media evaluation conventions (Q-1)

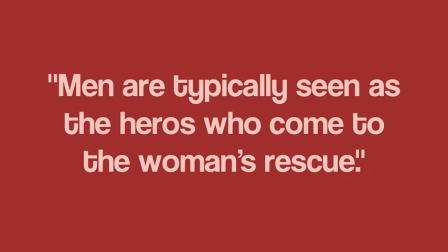[4:13]
Men are typically seen as the heroes who comes to the woman's rescue.
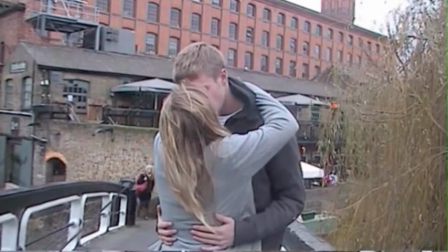[4:18]
I use this convention in the way that the man's gestures and presence allows the woman to be rescued from her unhappy and lonely life.
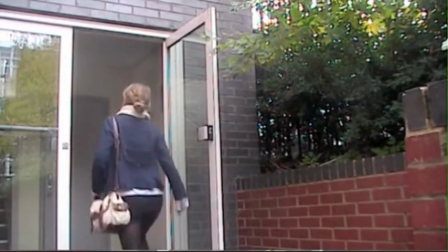[4:26]
However, I slightly challenge this convention because we see the woman following the man into the lift, which suggested she does not need to be rescued and can rescue herself. One of the two makes a grand gesture. I identified this convention as we see the key structure in a plot, which is commonly seen as the beginning to an end.
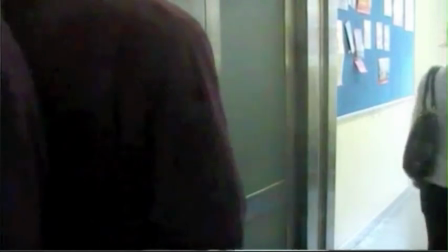[4:44]
I use this convention. We see the man give the woman her note and wait for her on a bridge.
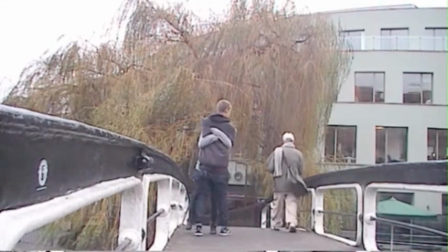[4:49]
This gesture is what prompts the two to share their first intimate moment together, which we presume is the beginning of their happiness.
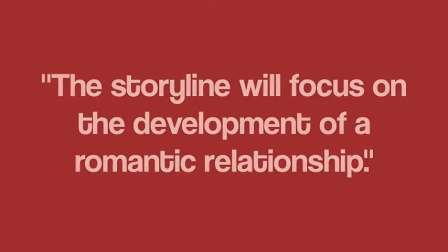[4:56]
The storyline will focus on the development of a romantic relationship. I use this convention as the main structure for my plot.
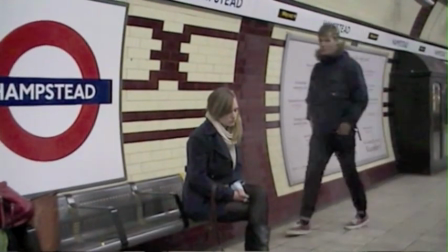[5:04]
We see the many encounters the man and the woman share.
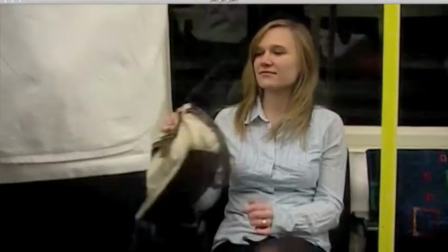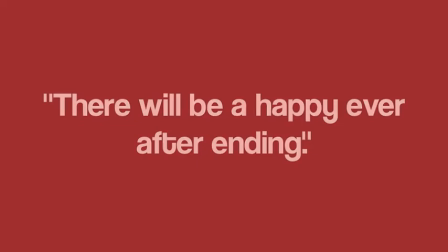[5:15]
There will be a happy ever after ending. This is one of the most common yet important conventions of a romantic film.
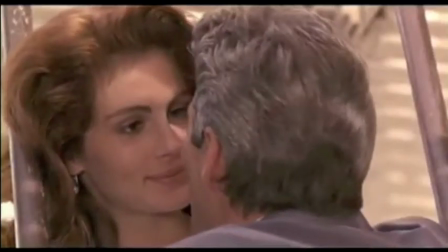[5:22]
In Pretty Woman, we see the two characters getting together and living a happy ever after.
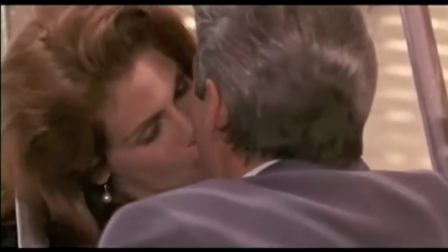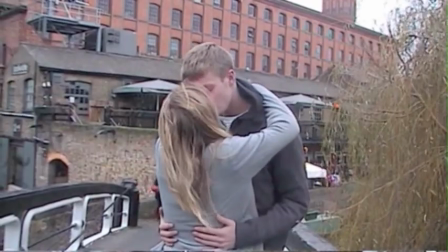[5:34]
I use this convention as we see my two characters getting together. However, I developed this convention because we do not see the man in the last scene of my film.
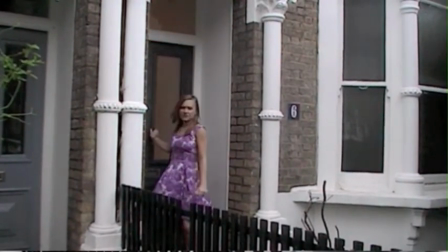[5:42]
We only witness the woman's happiness. I purposely did this as the main aspect of my film is the woman's loneliness.
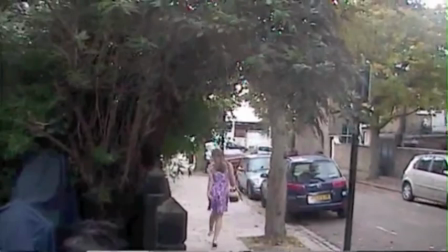[5:49]
As we witness her in her purple dress, it is clear she has a happy ever after. This ending contrasts and challenges the ending of the romantic film Notting Hill.